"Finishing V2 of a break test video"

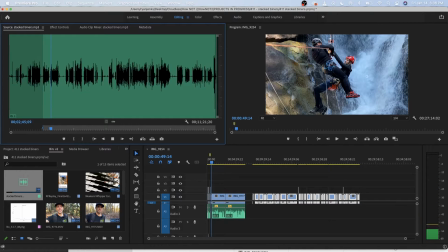4:06 You can see that the carabiner was clipped above.
So you can tell that's obviously not the beginning, so the beginning is this one since it wasn't that one.
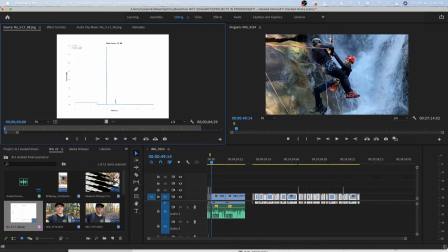4:17 It's usually the last thing I say. Here is the 5th missing folder.
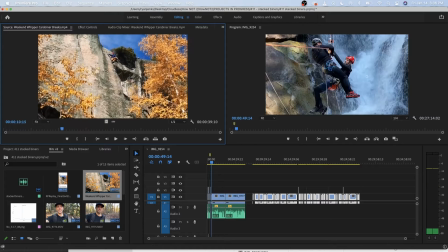4:23 And here are the clips of the guy falling that I reference in the video that you'll notice in the narrative.
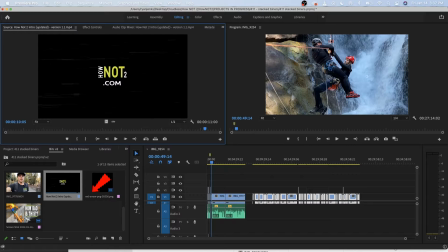4:30 Here is an arrow. Here is the intro. And I'll show you how I put all these together.
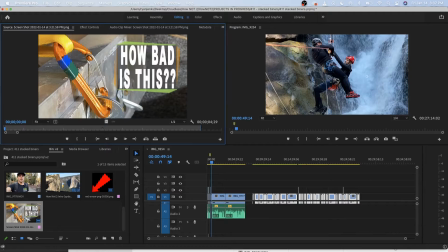4:36 If you want thumbnails, you just go to, in this case,
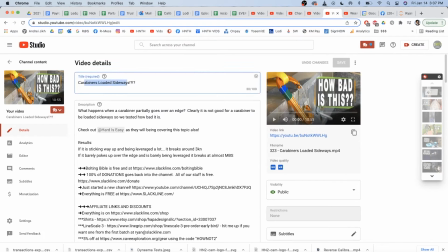4:41 this video, you would Google carabiners loaded sideways, since I referenced it in the video.
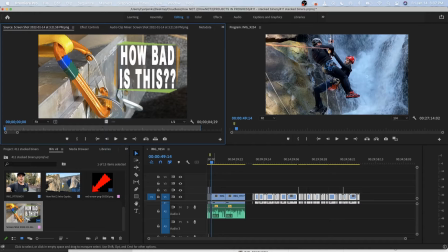4:46 Sometimes I'll leave notes when I'm doing narratives for anyone editing the video. I dropped in the talking and lined it up with the audio.
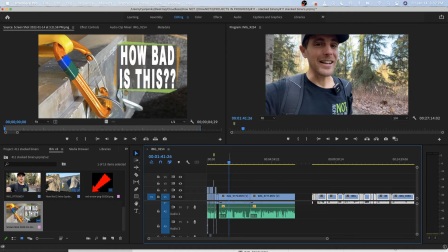4:54 So those are my 3 clips. clip 2 and 3 are not the beginning. Clip 1 is before the intro.
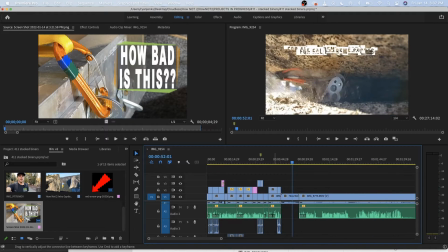5:05 This is the intro right here. And this is what I want to share with you today, how I came up with the decision I did for the first basically 45 seconds.
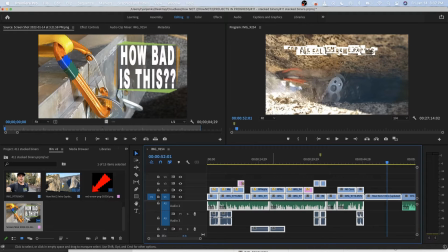5:18 You got to give people a hook, give them a reason to stay, make them feel like they saw enough, but don't give away the answers.
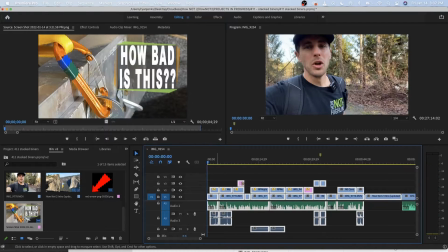5:27 So there is nothing next to me.
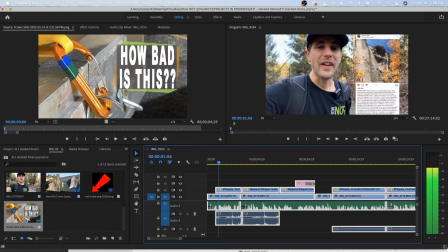5:32 Then it goes and starts. So it's like, boom, your eyes see some change immediately.
Watching gear fail in videos on the internet is terrifying.
And you can see that him falling is timed with is terrifying, because that is what that image shows.
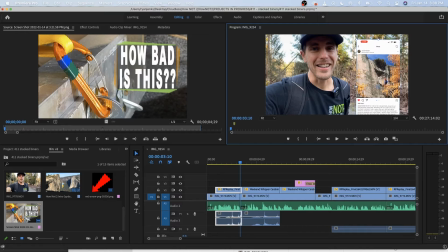5:50 Now, the way I did this is I cut off my battery and the fact I was recording, and I just showed his name there.
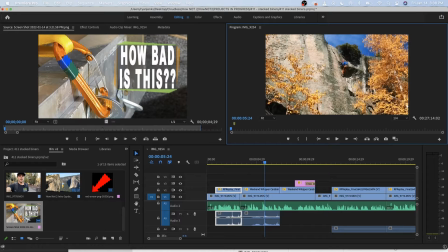5:58 So this clip of Zach Ronski falls. This is the YouTube clip that was in the assets as well, because I had
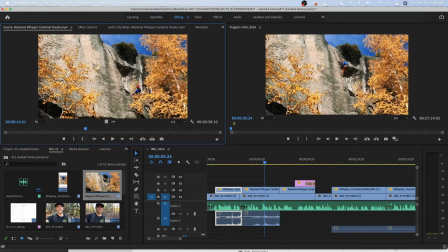6:07 my phone recorded, and then I had the Weekend Whipper version of it. This was all available in the folder.
That's terrifying. This clip of Zach Ronski falling and his first piece blew on him.
So you can see here that I punched in.
His first piece blew.
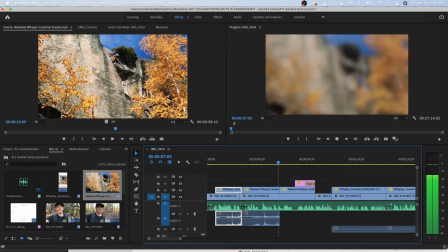6:27 Clip of Zach Ronski falling and his first piece blew on him is not comforting.
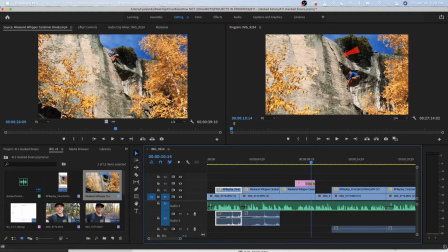6:33 You can see that when it obviously is a more clear image, but listen to the audio while you watch this.
Is not comforting when you want to try to send something.
It gives you just enough to understand what's going on there for the premise.
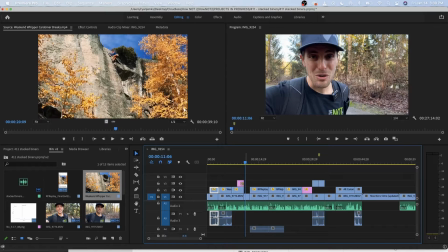6:50 We are 10 seconds in, and you are hopefully hooked.
You want to try to send something.
Now, I brought myself back to here, so you understand that that's who you're listening to, the guy standing in the woods.
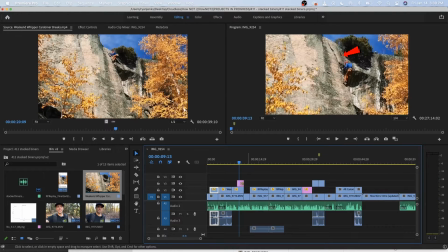7:04 I don't want to just B-roll 100% yet. We'll get to that point.
Is not comforting when you want to try to send something.
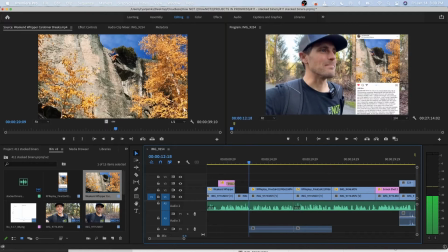7:12 So I go back to this familiar clip, and I made sure I showed just a little of that, and it moved to the next part, so you can see it's all part of the same Instagram post.
You can see that the piece was right next to him, and it blew. And they showed pictures of what.
And it blew is when I go to the next one.
And it blew. And they showed pictures of what happened.
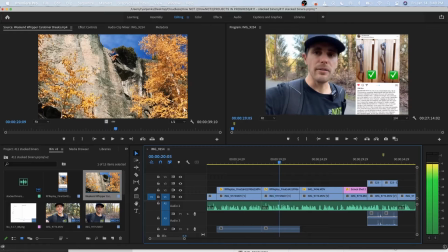7:31 You can see that the carabiner was clipped above whatever was already in that hanger.
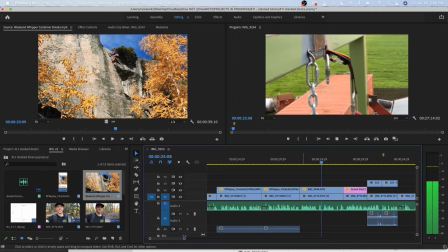7:36 And being that it was loaded sideways, it leveraged it wrong and it broke it.
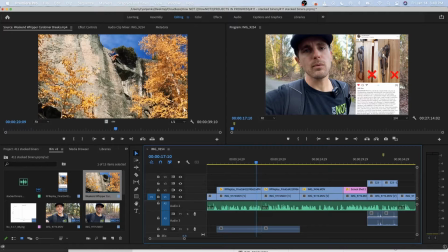7:41 So that's the money shot, right? I could have left this the entire time. That's how I originally had it, and decided it needed more movement. So people know there's an Instagram post. We're 19 seconds in. Whoop-de-doo.
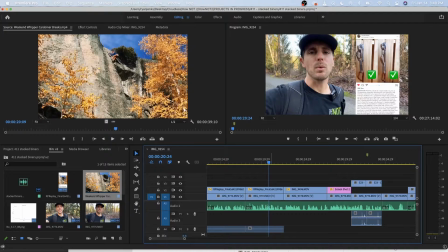7:56 You're just regurgitating stuff on the internet. But if you can show the drop tower, this is what people want to see, is this right here. And it is timed with my thoughts.
Carabiner was clipped above whatever was already in that hanger.